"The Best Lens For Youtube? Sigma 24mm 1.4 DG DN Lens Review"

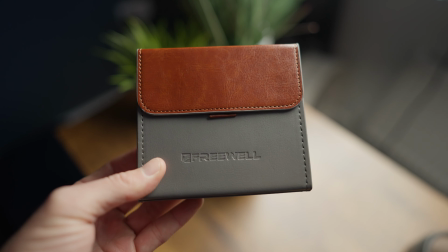So you want to shoot product shots like MKBHD? Well maybe this lens is the answer.
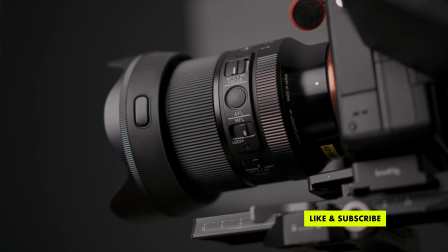Today we are looking at the Sigma 24mm 1.4 lens for the Sony system. The reason why you probably want to pick up a lens like this for YouTube is well because it's kind of a really useful angle for seeing plenty in the shot. It's nice and wide for the A-roll like this, meaning you've got room to be able to put things like a table in the foreground, something you're not going to get with a more compressed lens. And with it being 1.4 you can still blur out that background even with such a wide angle look. Now traditionally this sort of lens would be more used for things like astrophotography or wedding photography and certainly I think it would be a great lens for those kind of things but I'm not going to really talk about that here. For me it's all about how good is it going to be for YouTubing and also perhaps how good it could be used for doing interiors for say real estate or resorts as that's something I do a lot of.
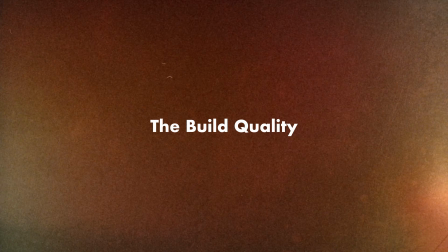Let's start off talking about the body and the design of this lens and like all Sigma art lenses it is built brilliantly.
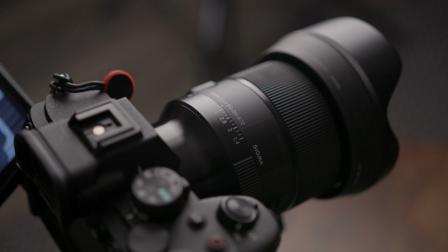It's built like a tank although not heavy like a lot of other Sigma lenses are. That's the first thing I was really impressed. I've owned Sigma primes in the past like the 50mm EF lens and they are really heavy.
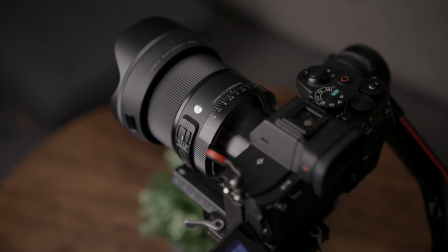That's certainly not the case with this Sigma 24mm for the Sony system.
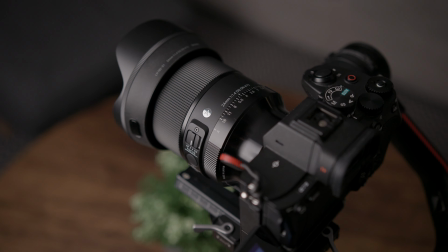they've really redesigned it and made it a lot more compact and much better for mirrorless cameras. It feels much better balanced in the hand than the old Sigmas ever did. Despite that though, it still feels really well made and really solid.
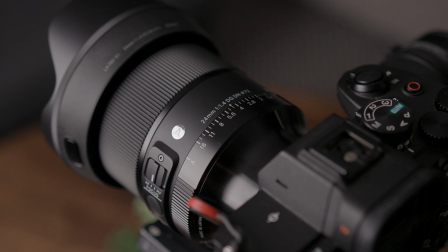The outside is fully metal, it's got a nice rubberized grip on the focus ring and you also have an aperture ring on there as well which is quite nice. Something that I don't think I'd be that bothered about using. For me, using just the aperture control on the camera is absolutely fine. Although it's always nice to have that, I guess, as an option.
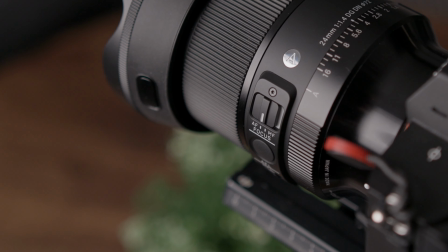There's also a switch for turning on and off autofocus, which is always nice to see and not always the case on all lenses, so I'm glad Sigma haven't got rid of it.
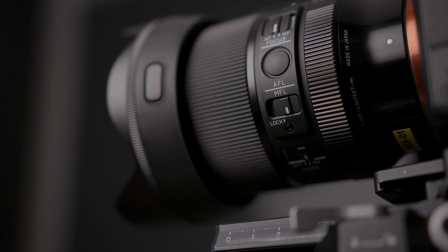On the side you've also got your assignable button, so it's obviously preset so that you can use it for focus hold or whatever else you might want to use it for,
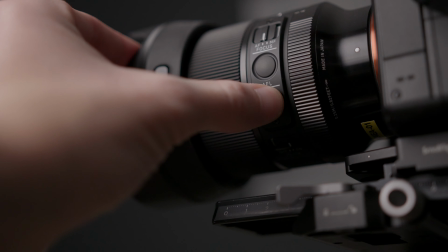which is nice again to see on the side of the lens. One cool thing this lens has is a focus lock.
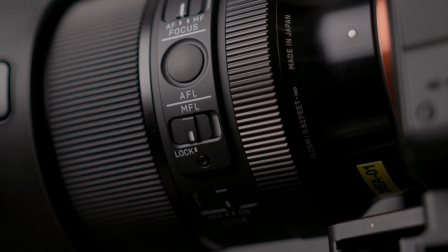This means that if you're in manual focus you can lock it in that position. So say you're doing astrophotography or you're doing a time-lapse for example, this could be really useful so you don't accidentally knock your focus out if you touch the lens. So you want to set your focus to infinity or whatever you might want to set it to, switch that on and you know for sure it's not going to suddenly change halfway through your time-lapse.
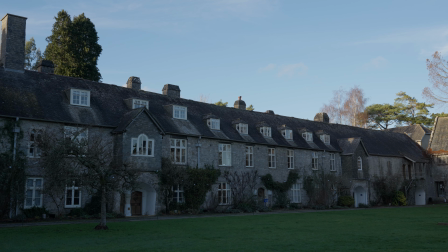Now I'm not going to go into detail talking about sharpness of this lens because to be honest all of these Sigma lenses are super sharp nowadays.
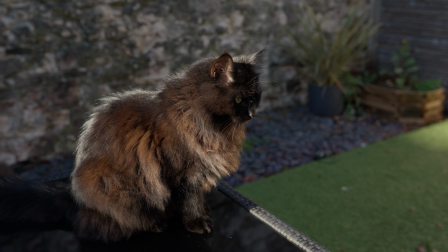In fact pretty much every lens on the market looks great on pretty much any camera. So I don't think there's really much of a reason to pick one lens over another. So why do I think this lens could be ideal for YouTubing? Well, first off, it's for things like this, the A-roll shot. It's nice and wide to the point where you can see a table in front. So it could be really useful if you're doing products. So take this Sigma 24mm lens here. For example, I can be showing a product nicely in the A-roll shot and you can see it all clearly. I can even hold it up to the lens and hopefully it will focus.
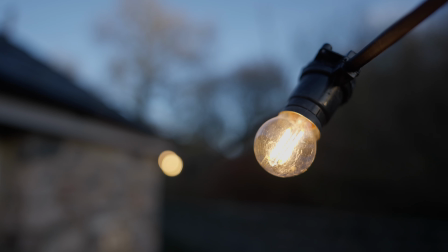There you go. You get a nice close-up shot all in one. Now, this does have a really impressive close focusing distance.
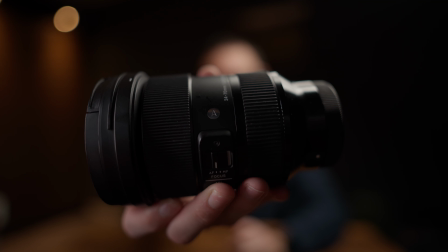You can get really right up to the lens and it still manages to maintain focus, which is nice to see. Not only does it allow you to see more in the shot, also a 24mm is just quite a nice intimate feel with your audience as well. It depends on the style you're going for, but some people really like to feel like they're close to their audience and that 24mm definitely gives you that effect.
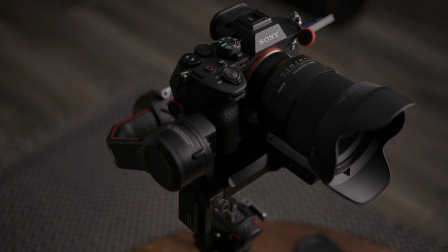Now one of the negatives of shooting with such a wide-angle lens is it's going to distort around the outside. So, of course, it's not going to be the most flattering lens if you start getting really close to it as you're talking and going near the edges of the frame. But certainly, if you just want something where you're sat in the middle and you want to be able to see plenty but still feel really close to your audience, this is quite a nice combination.
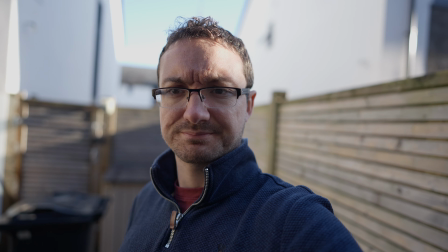Now, I did have a go at vlogging with the lens and it kind of works. It's absolutely fine. I think it is wide enough. You do have to hold your arm out fairly far and some people would probably prefer something a bit wider,
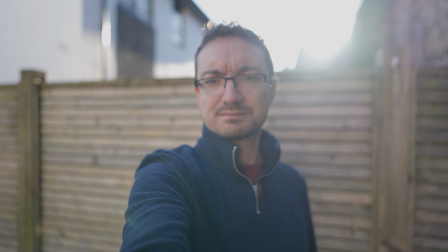say a 20mm lens or something that has a bit of zoom. so you can actually vary up your focal length depending on what you're actually doing. But it is certainly a usable angle, and because it is a lot smaller than a, say, 24-70 lens, and certainly a lot lighter, it is actually quite easy to handhold out in front of you.
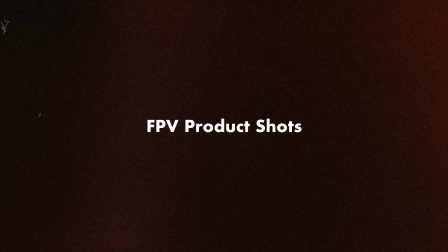Now, probably the reason why you clicked on this lens, and that is shooting like MKBHD. You've seen his style before, he really likes to do this sort of first-person view when using equipment,
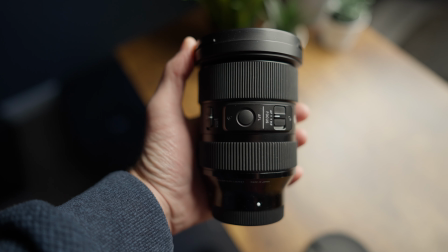and it's a really cool way of showing off equipment from the perspective of the user.
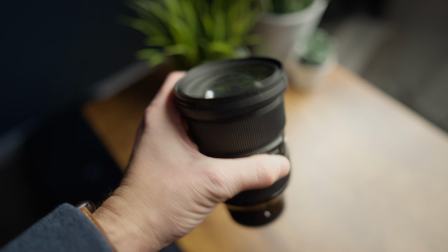And to get that perspective, you need a lens like this, You need something that's wide enough so you get the entire context of it in,
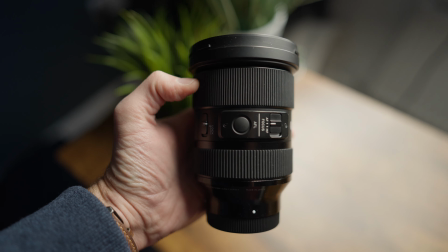you can see the entire product, and also it kind of gives you a feel like it's you looking from your angle. And because of the 1.4 aperture, it means you can get that nice shallow depth of field still, so you're not seeing everything in the background and on the floor, which can be really distracting,
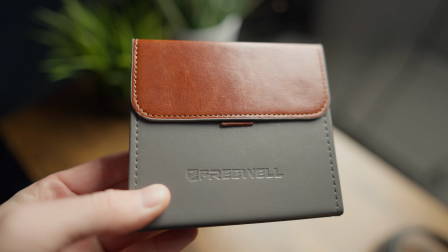especially when you want to look at a product. For that kind of thing, this lens is actually really ideal.
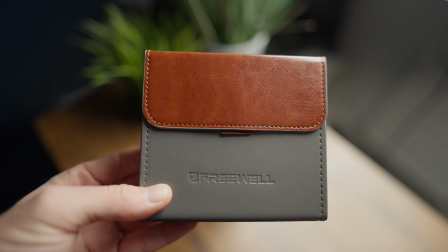The close focusing means you can bring it up closer to the lens without any problem whatsoever,
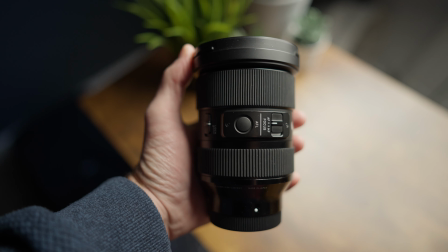but also even when you're holding it further away, it's not too hard to be able to hold the camera and the product at the same time. Now when it comes to more traditional b-roll shots of products,
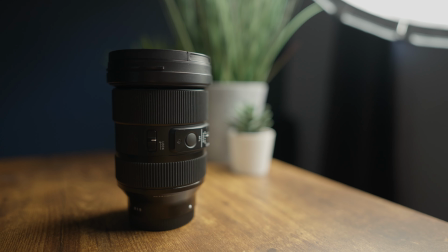it is a bit too wide angle and I think for those cases you would want to go for something a bit more telephoto,
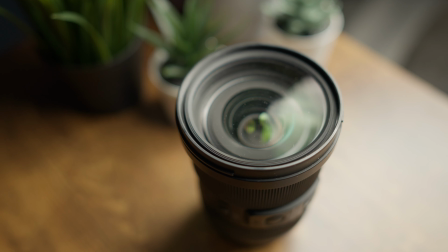something like a 35 or a 50 millimeter instead. Now because of its small size of course it is ideal for sticking on a gimbal and that is something that I'm really intrigued about how you could use this lens.
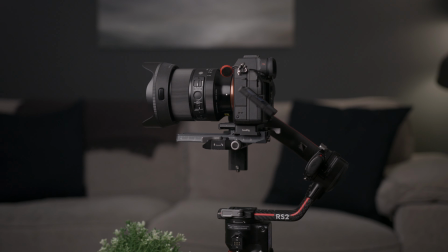Unfortunately while I've had this lens I haven't had any shoots where I would actually need to do wide-angle interiors, although I could imagine this would be a pretty good option.
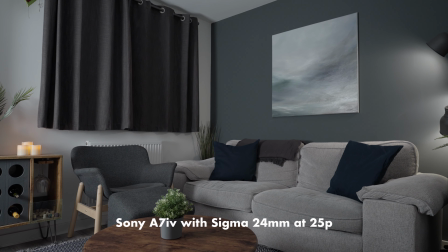For some people it's not wide enough. Some people really like super wide shots when doing real estate shots and interiors, but for me I actually quite like the longer focal length of 24 millimeters. I think it just compresses the room nicely, it just makes the objects in the room look a bit nicer, and I like the fact you can see a bit more of the exterior as well.
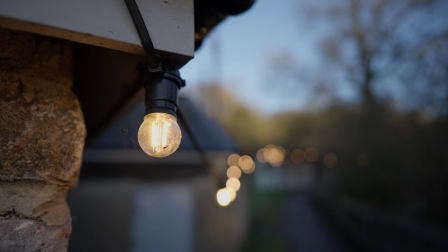One criticism of this lens is its focus breathing and it is there, it certainly is there.
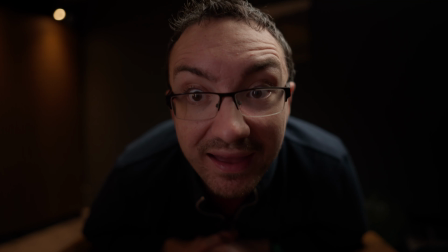If you move in and out you may see that the background changes quite a bit as the focus changes and that is frustrating. It's a shame that is the case and there is definitely focus breathing going on. It's not necessarily a critical issue, it's not something that I would say is a reason to completely avoid this lens because certainly it's not too bad as you move back and forth slightly.
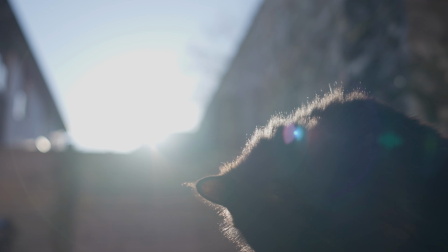It's just even if you're doing real extreme movements. In terms of flaring, it's very well controlled and I guess that's important to you if you do a lot of landscapes with a lens like this. For something like for me, I don't feel that would be a problem at all. In fact, I usually quite like lenses that flare a bit more anyway.
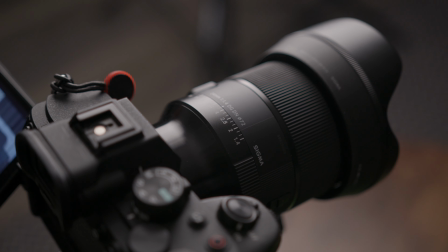So after playing around with this lens, would I go ahead and purchase it for myself?
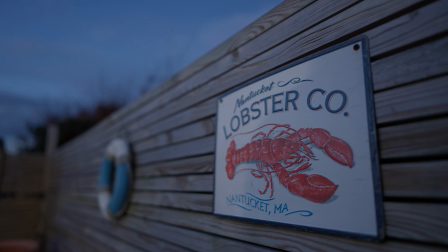Well, it's a cool lens and it certainly has a nice look and a unique sort of perspective that I could see being very useful for a lot of people. and certainly for doing YouTubing like this it's nice that you could have one lens where you can kind of see it all. Is it the only lens I would want to own if I was doing YouTube? Well no, not really. I think it's a bit too wide angle for a lot of use cases. For things like gimbling I could totally see how it's useful. For things like vlogging it's maybe a bit too tight. For me I think depending on what you want to do you might want to go either a bit wider or a bit tighter. You probably want to be looking at a 20mm or a 35mm instead. For other sorts of filmmaking, it's not the first lens I will be purchasing. As I've done a review in the past, I love the Sigma 24 to 70mm lens. For me, that is a much more versatile lens and a much better use of your initial money if you're investing in lenses early on. I would go for that first before looking at prime lenses like the Sigma 24mm, despite it being a very good lens in itself.
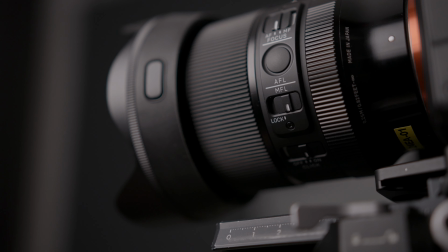So there you go that is my review of the Sigma 24mm 1.4 lens.
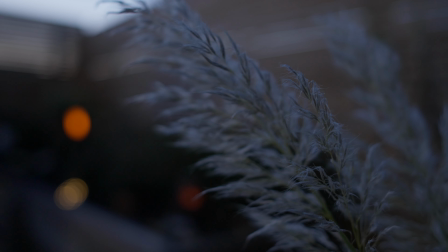A really nice lens. I love the shallow depth of field, I love the close focusing, I love how light and small it is and the look that you can get from it.